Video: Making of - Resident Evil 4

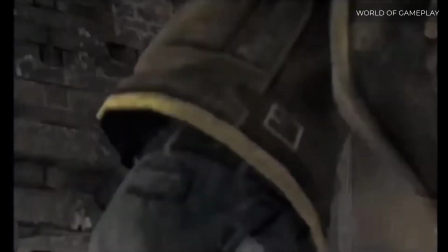3:43 Their movements are much quicker, so they're like humans,
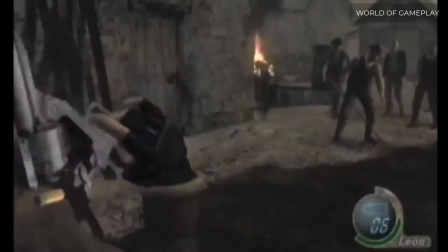3:46 but not really. kind of like sub humans for some of the voices I use people from inside
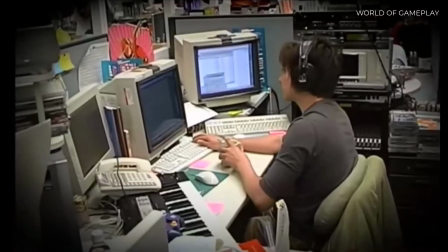3:53 the company and got some voices from recording sessions I then mixed in
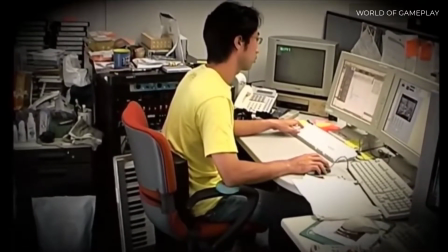3:58 some animal sounds growling and such overall it was a bit of a challenge to
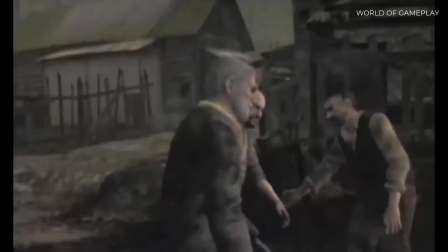4:03 create these voices that were both human and inhuman at the same time not quite what's good on I'm close to my stomach man from your running in each guy well they're more human than the zombies were in that they're smarter they use tools and various weapons
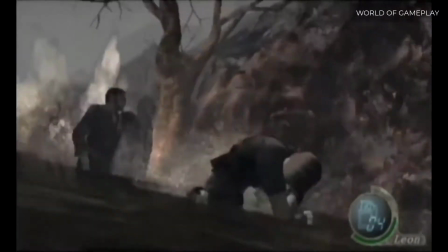4:17 and they attack in groups when we
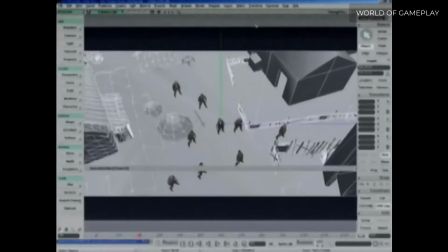4:22 were working on the villager enemies we were very pleased and thought they would be very scary
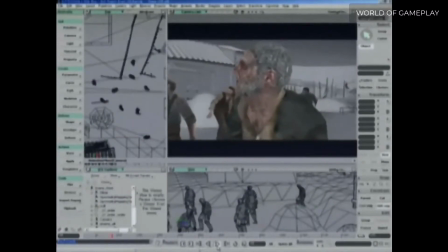4:27 but to add a little spice or a little extra shot
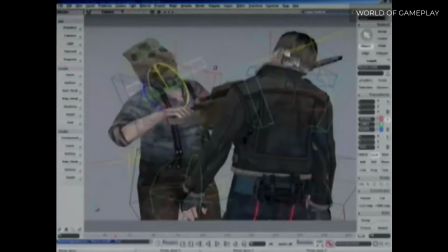4:32 we started thinking how about adding a big weapon something really impressive
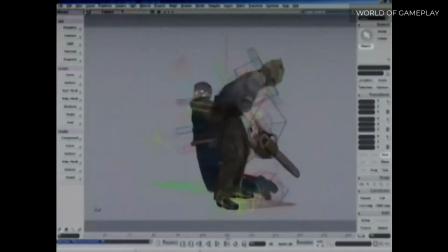4:37 so we came up with the idea for the chainsaw the change for got money must
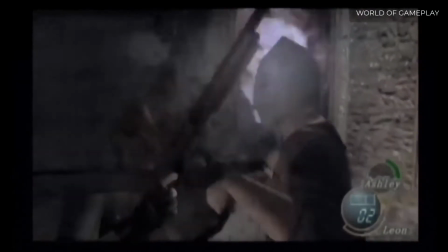Well, six years have passed,
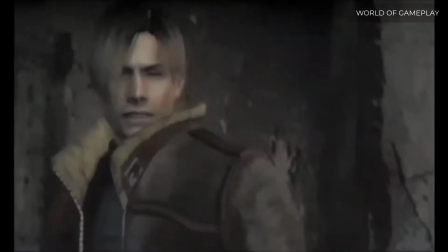4:54 and we have Leon from Resident Evil 2 as an agent for the American government heading to Europe on a solo mission to rescue Ashley,
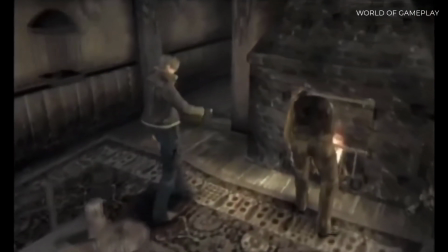5:02 the president's kidnapped daughter. He arrives thinking he can just rush in, save her, and get right out, but suddenly gets attacked by these villagers.
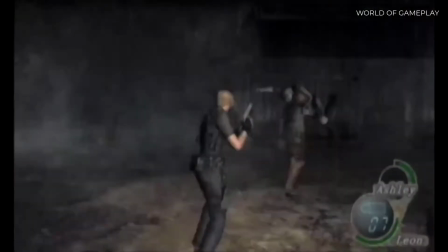5:10 After fighting and getting captured, he finally makes his way to where Ashley is being held, and they attempt to escape together.
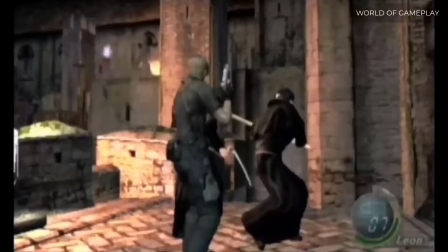5:19 In the process, you'll find out who these people are and why they're doing what they're doing and the mystery surrounding Leon and Ashley themselves. Well,
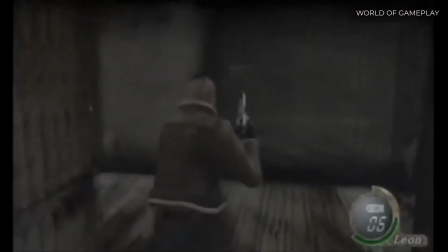5:40 compared to Resident Evil 2, there are a lot more story-setting elements to work with.
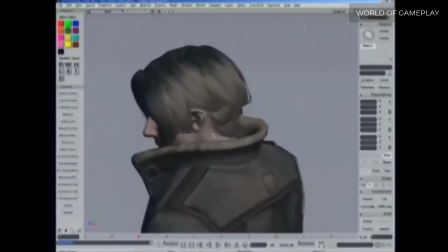5:46 Now Leon's more experienced, so I made him a little tougher than before to reflect that,
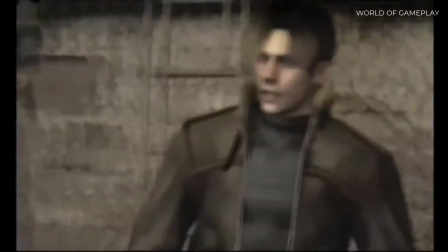5:51 but at the same time, I also wanted to maintain that coolness about it, so I didn't want to make him too buffed out.
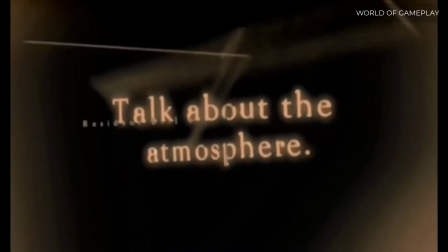For the lighting, we were able to use the GameCube's processing power with lots of effects like fog and focus on creating a believable atmosphere
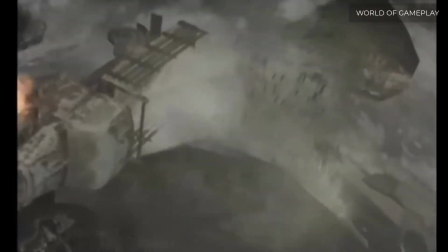6:16 also the differences between daytime and nighttime are dramatic during the day you can
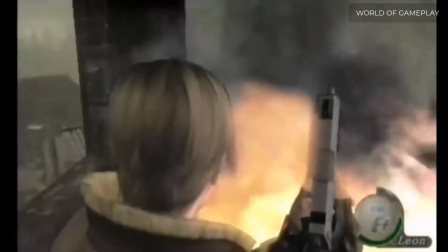6:21 see enemies easier there's literally evil in the air but at night it's dark and of
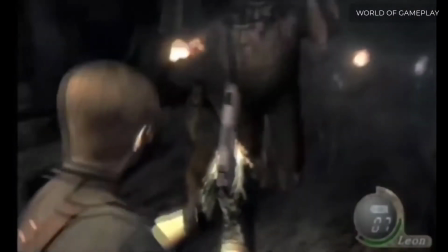6:25 course a lot harder to see and maybe you'll see the darker more vicious side of things. I'm sorry, but that's sort of a secret. You'll have to play the game to find out. However, I can say that the music is different from anything heard in previous games, so expect a totally different experience this time around.
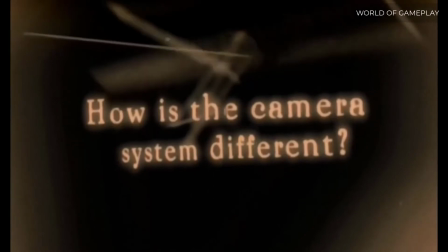Since there are a lot of different looking enemies in the game,
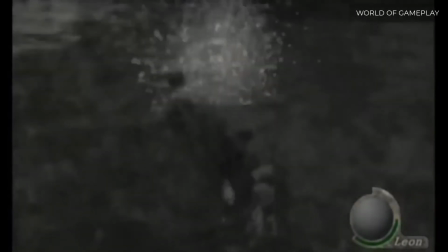7:08 we tried to think of creative ways to portray them in a more realistic manner and that really comes out in the camera.